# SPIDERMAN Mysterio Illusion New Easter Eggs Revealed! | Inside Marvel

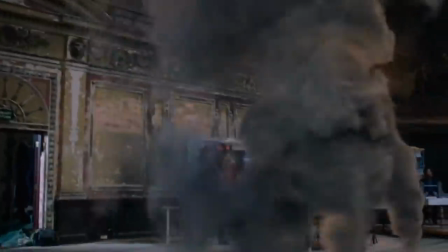4:08 Team Mysterio in the movie had to do the same thing. They had to choreograph all of this. So imagine them in their workshop space thinking, okay, Beck as Fury will lead Peter up these steps,
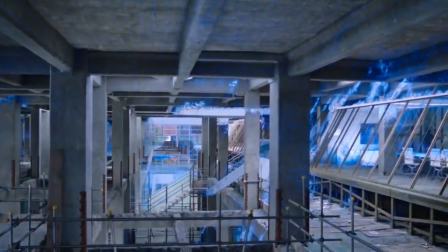4:19 and then our drones will project Europol surfaces here and here and here and here and here,
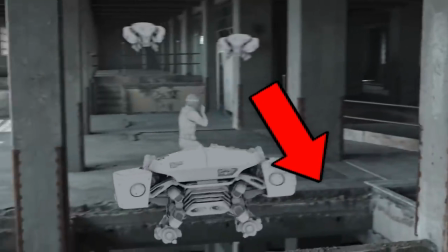4:24 and then he's gonna be able to walk four steps to this ledge. Yeah, these folks had to have been obsessive.
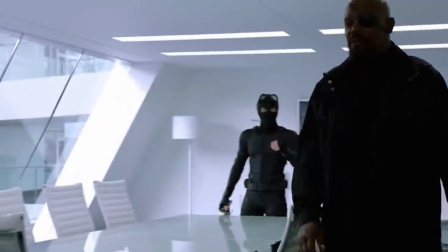4:30 Yeah, there's no way people like this are gonna be over and done with in just one movie. Now, in this big theatrical presentation, they also project Maria Hill.
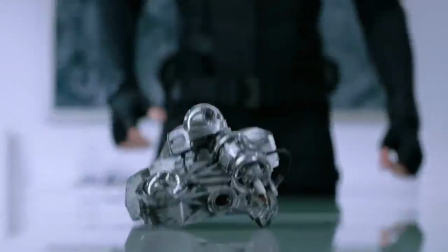4:37 Notice that after Hill asks Peter about Edith, once Peter tosses over the drone piece and reveals that he has figured out Beck's entire masquerade, she runs out of reactions.
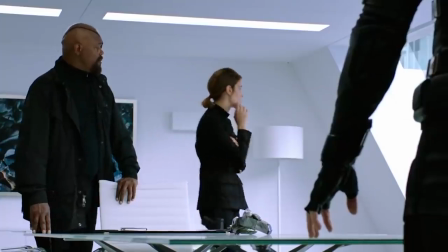4:45 She falls silent and just kind of rubs her face as she turns to the window. Presumably, Hill's reactions would have been pre-recorded and pre-rendered before Peter even arrived at the spot.
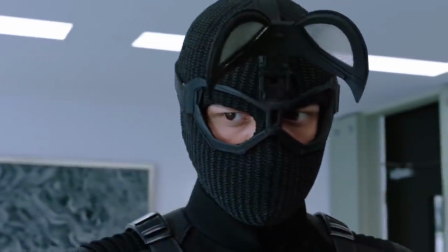4:55 And once he revealed what he knew, Team Mysterio might not have had a response ready to go from Hill.
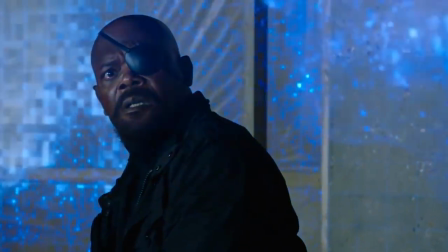5:00 Now, shortly after this, when the Hill projection fades away, along with the rest of the room, Beck cleverly reacts to it as Fury would,
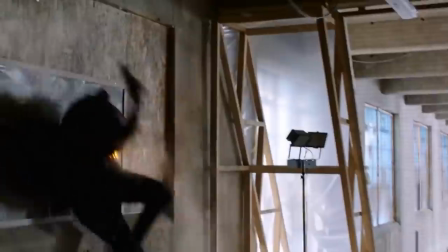5:06 and he makes Peter think Fury has been shot and killed by the drone. So within this grander illusion, Team Mysterio tricks Peter with an inner Fury illusion, so that later,
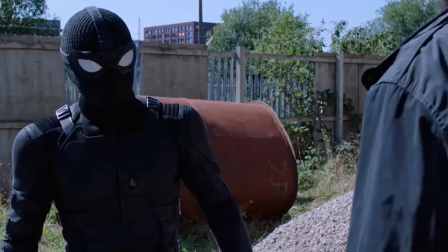5:16 the sight of Fury will come to Peter as a form of relief, lowering Peter's already rattled inhibitions to get him to spill the info that they were always after, how much Peter knows, and who else knows it.
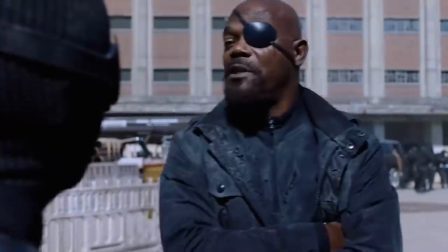5:26 So by presetting this ace in the hole of fake Fury, his fake death, and fake resurrection, that was the secret key to this whole psychological torture.
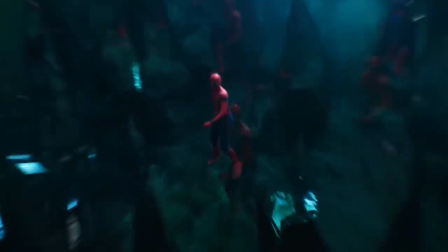5:34 The rest was just set dressing. But it's also fascinating to see the creativity that went into that set dressing,
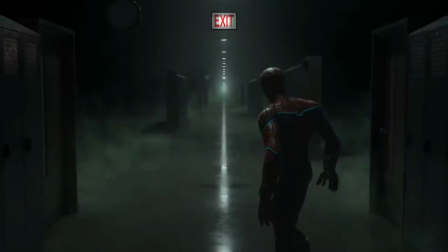5:40 because it was all uniquely tailored to psychologically torture the teenage Peter Parker.
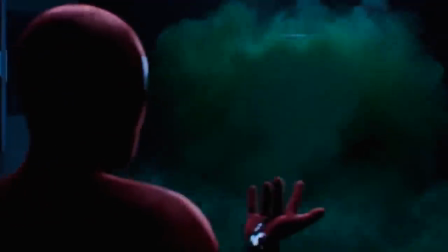5:46 It begins by projecting him inside the hall of his high school, but he's wearing his red and blue Spidey suit now, not the black night monkey one that he was given.
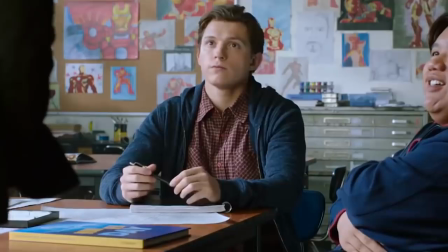5:53 All of this taps into Peter's anxiety of balancing high school life with his superhero life and his difficulty keeping those worlds separate.
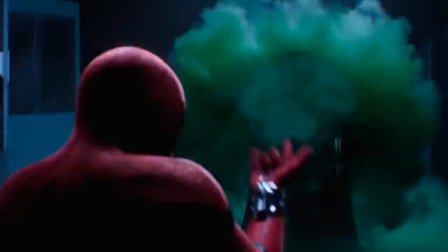6:00 And you'll notice the high school is shaded to be a horror film. Green mist, doors to classrooms and lockers just abandoned open, dangling, flickering lights.
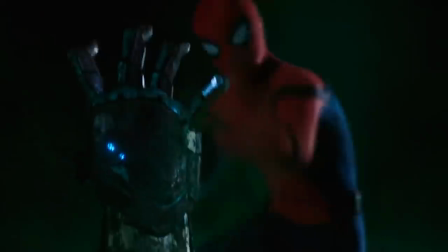6:08 It's kind of like a post-apocalyptic zombie film, which, as we'll see later in this illusion, it becomes that literally.
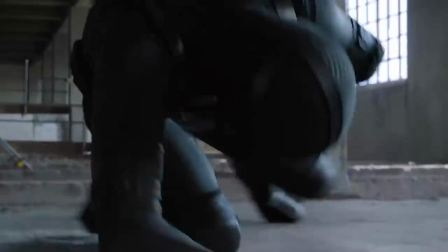6:14 Peter's actual surroundings in this moment is the construction site. Like when he spins around, the geography of the concrete piling remains fixed so that when he punches where he thinks Mysterio is,
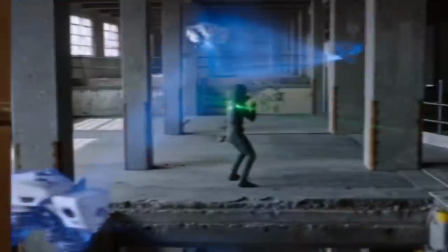6:24 and if you tracked all the camera movement, that column would have been there from the beginning.
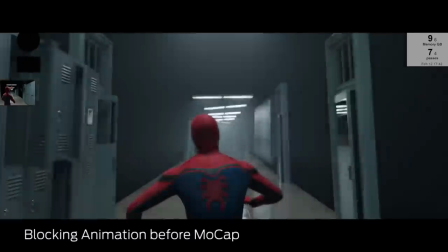6:27 Now, the VFX artists from Framestore, the company that created the sequence, they cited inspiration from The Truman Show in this moment.
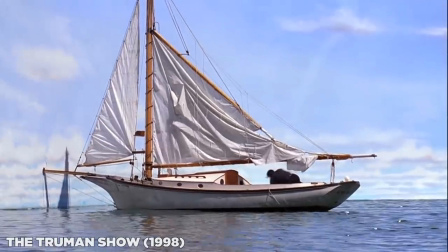6:33 When Truman's sailboat moves into what he thinks is the open landscape, it crashes into the wall because it's a false illusion designed to control him.
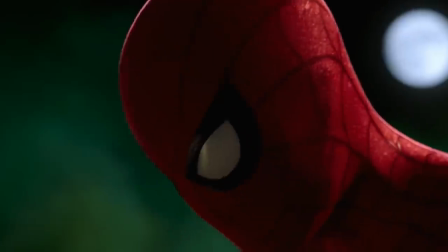6:42 Next, Mysterio's illusion transports Peter to the observation deck of the Eiffel Tower, the place Peter had told Beck previously that he wanted to confess his love to MJ.
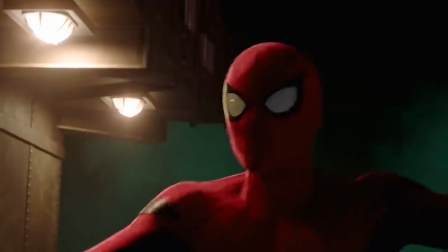6:50 The full moon becomes Mysterio's helmet, and the edge that Peter dives over to save MJ is the actual edge of the construction site level,
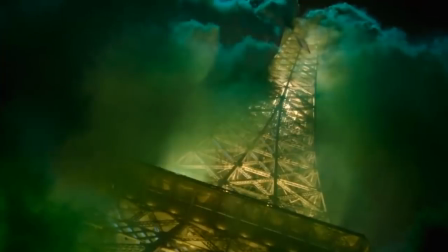6:56 but he doesn't have the full height of the Eiffel Tower from which to swing to safety,
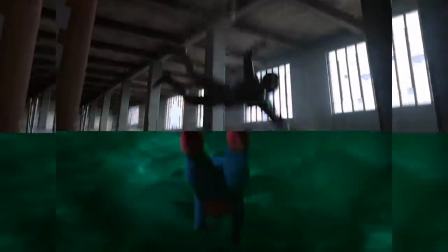6:59 and like diving into the shallow end of a swimming pool, Peter hits the construction site floor that's just one floor below.
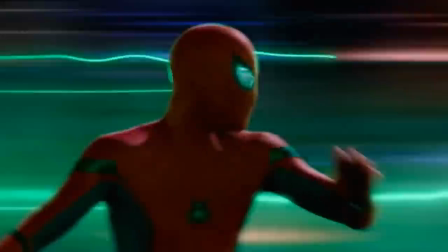7:05 And then Peter, as if on a bullet train, remember that's gonna be important later, he zips over to this Queens City block, which Mysterio's giant fist punches through.
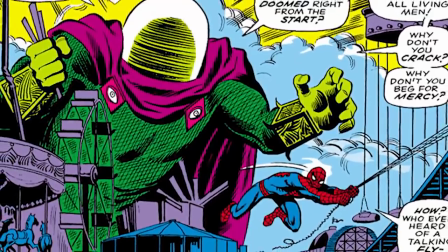7:14 Displaying Mysterio as giant-sized is an image taken from the Spider-Man comics, but it's also another scare tactic designed to hit very close to home,
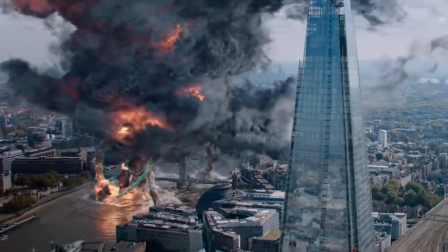7:21 with Team Mysterio saying that their warpath can move on from European cities to Peter's home community in Queens,
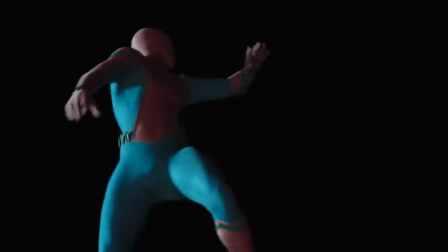7:27 New York. Now, in reality, what knocked Peter off the construction site was likely an element introduced in the Hulk movies. No, not Hulk himself, though, we'll never know for sure. No, on Tower Bridge later, the drones hit Peter with this sonic shockwave.
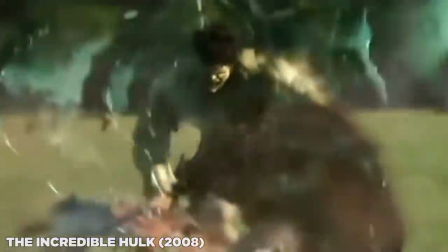7:39 The director said that it was the same tech used on Hulk in his first movie. So Peter falls a few floors to the ground below, and he falls through this interesting webbing patterns,
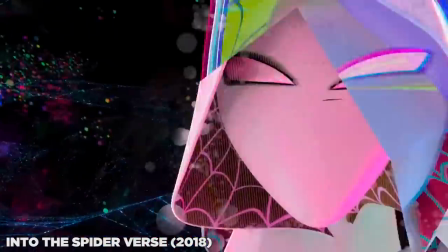7:48 the design looking very similar to some of the trippy Spider-Verse imagery from Into the Spider-Verse, as if Peter is tumbling through a rabbit hole,
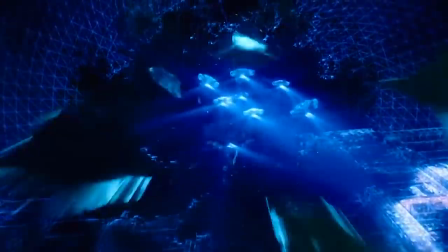7:54 not knowing what reality he'll end up in. The drones follow him down and transform into these mirror shards that box in Peter.
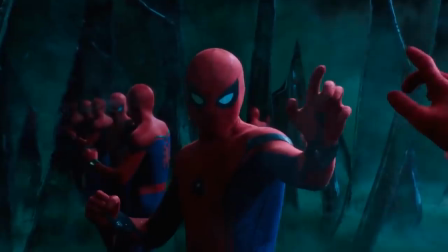8:00 Now, the VFX artist said that they borrowed some of these visuals from the Matrix films. Spider-Man reaches out to touch the mirror, and he gets clung to, kind of like how Neo does in the first Matrix.
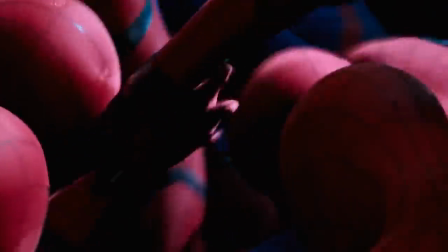8:09 And then all of the Spider-Man duplicates jump out and dogpile on him, just like how the Agent Smith copies dogpiled on Neo in The Matrix Reloaded.